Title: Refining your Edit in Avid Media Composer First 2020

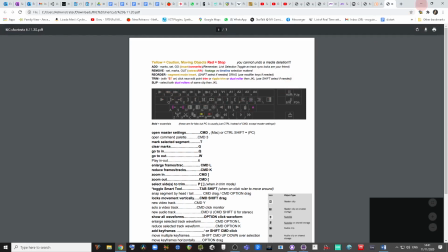[4:07]
And the techniques we also touched upon earlier,
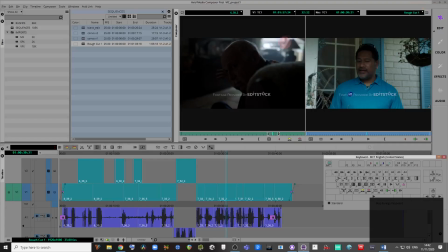[4:09]
you might be using J&L cuts and jump cuts and cutaways, cutting on action, cross-cutting, stuff like that. Maybe montages or match cuts, but not likely, to be honest. We're all serving the editing principles with our our approach here in the software.
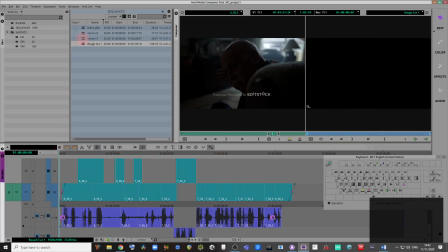[4:27]
So to start off with, I thought it might be interesting, just as a little learning exercise,
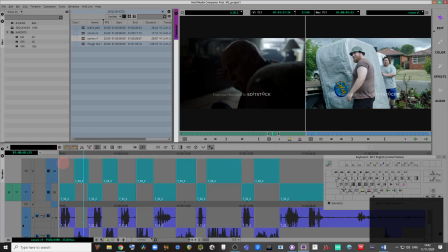[4:32]
to take a look at I know Brandon feels the same way. I've heard Brandon talk about this.
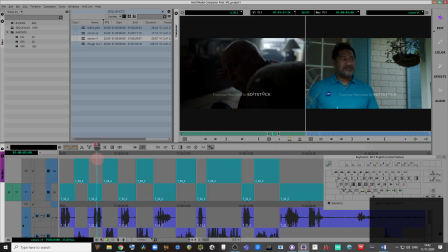[4:38]
Ping-pong editing, and it's just the number one thing that goes wrong and is just a real killer for the story. So I'm going to show you what ping-pong editing is, and hopefully you'll get a sense of why it's not that great.
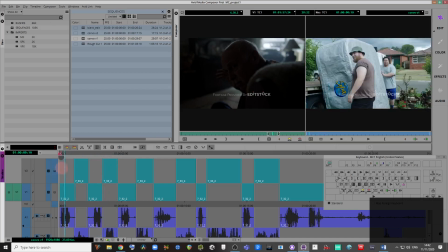[4:52]
Okay, so I'm just going to play this, see what you think. Pack it up, boys. Huh?
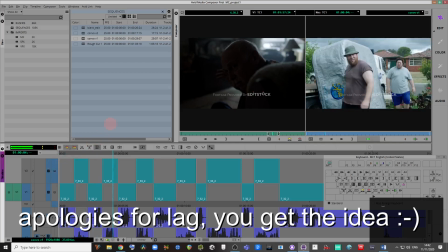[4:59] He doesn't want it. He doesn't want it. That's what he said. But it's already off the truck. We'll put it back on, genius. But it's Friday up. I know. We'll have to go all the way back to the warehouse. And peak hour traffic. I know. It's the semis, Ivan. We'll miss kickoff. If the man doesn't want it...
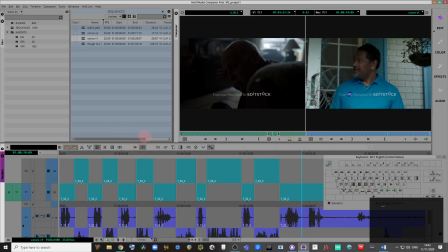[5:17]
Okay, so we have, an interesting scene here because the delivery guys, they want to go and watch the match. The boss probably does too. He just can't show it because he's being professional in front of the customer. But what we have is a ping pong conversation where it's just cutting straight back and forward.
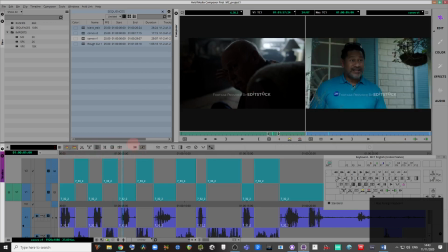[5:34]
And it's boring, it's repetitive. There's no dynamics in this because,
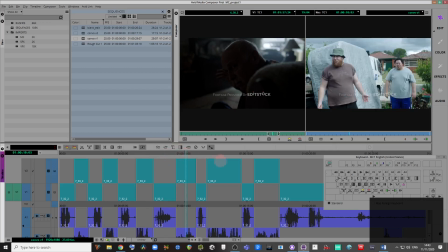[5:40]
because of the delivery of the lines, the cuts are all kind of evenly spaced and it doesn't really grab us, it doesn't grab our imagination. We're missing the all-important reaction shots from the boss as the delivery men are complaining.
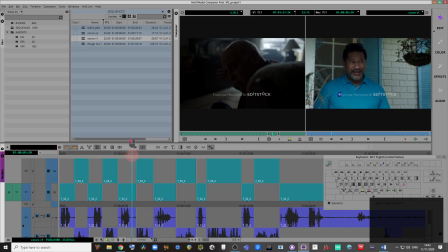[5:57]
We're just seeing him react. We're missing the nuance. We're missing the bits where he lets his guard down. That's where the real interest of the story is. And there's different ways that you can, go about fixing.
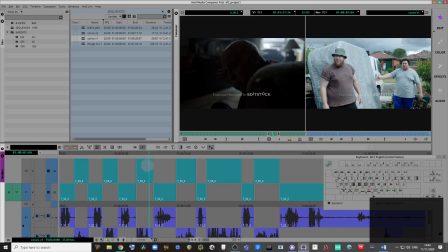[6:10]
If you've reached this sort of a result in sections of the footage, one of the things that I like to do is to mute clips. So here I've got all of the two shot of the delivery guys on V2 and the boss on V1.
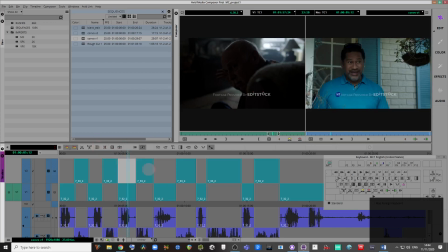[6:30]
I'm just going to deselect link the clips there because I might want to keep their audio. Let's say if they're saying something, I want to capture his reaction.
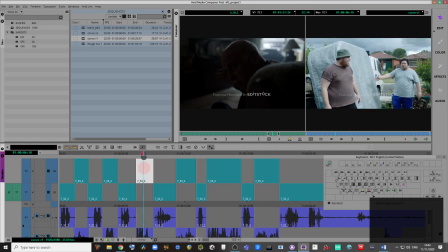[6:41]
I'm not interested in, because it's fairly obvious that they've got not much to bring to the table other than just being annoyed that they want to watch sports.
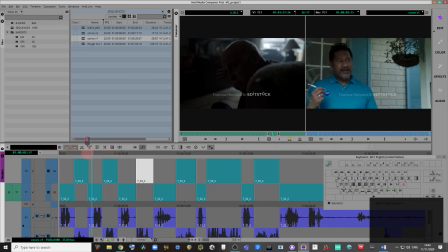[6:49]
Now, initially, you might find them threatening, the way they kind of turned around and give him those looks. But that doesn't develop, so we're not going to linger on that. We're not going to stay on them.
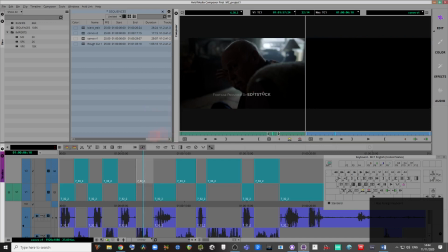[6:59]
So what I want to do here is just, I can start muting clips that I don't feel are really serving the story.
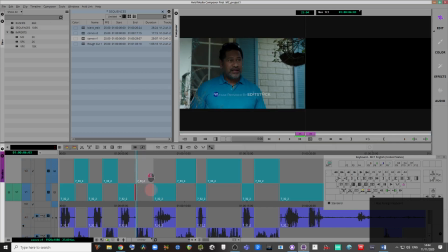[7:06]
And I'm going to start using the roller tool to extend the footage of the boss underneath, for example.
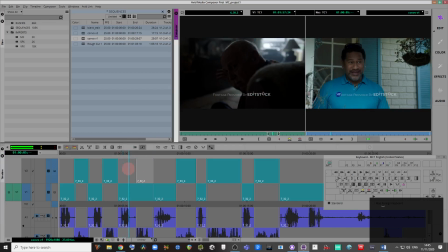[7:14]
Let me play this.
That's what he said. But it's already off the truck. We'll put it back on, genius.
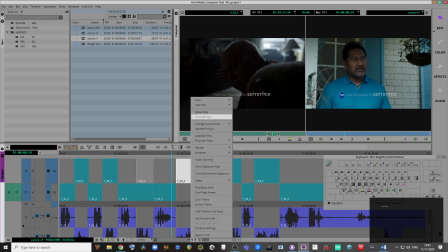[7:20]
And there might be times where you don't feel that you're getting anything extra,
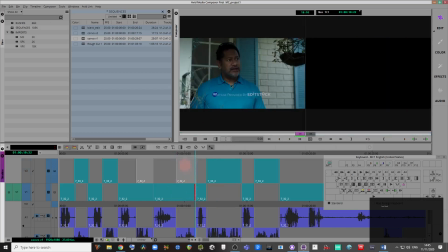[7:25]
but it's all about playing around with the footage and just seeing where are the reactions that we want.
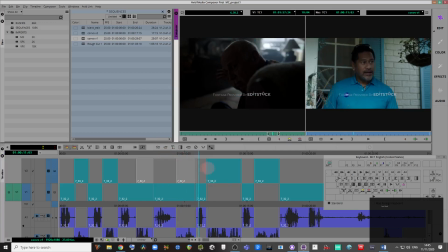[7:31] But it's Friday up.
So we're not getting anything too much there.
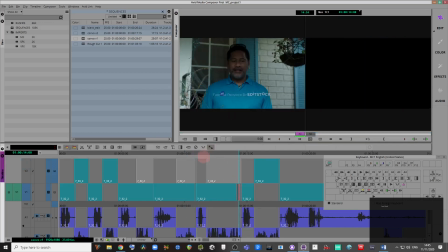[7:36]
I'm just going to see what else is going on here.
We'll have to go all the way back to the warehouse.
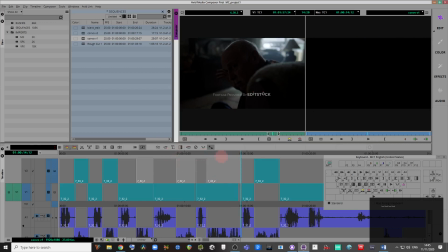[7:43] And peak hour traffic.
Okay, now that is a crucial bit there.
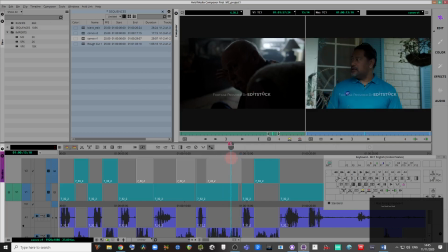[7:47]
That gives away a lot of information that's unspoken, which is, to me, where the real joy of cinema is. It's all the unspoken things, all the unsaid things. A glance can mean so much, and if we miss that glance, we're missing a lot of the dynamics between the boss and the customer.
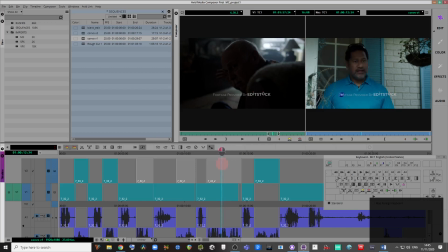[8:06]
You can really see so much emotion there in this glance.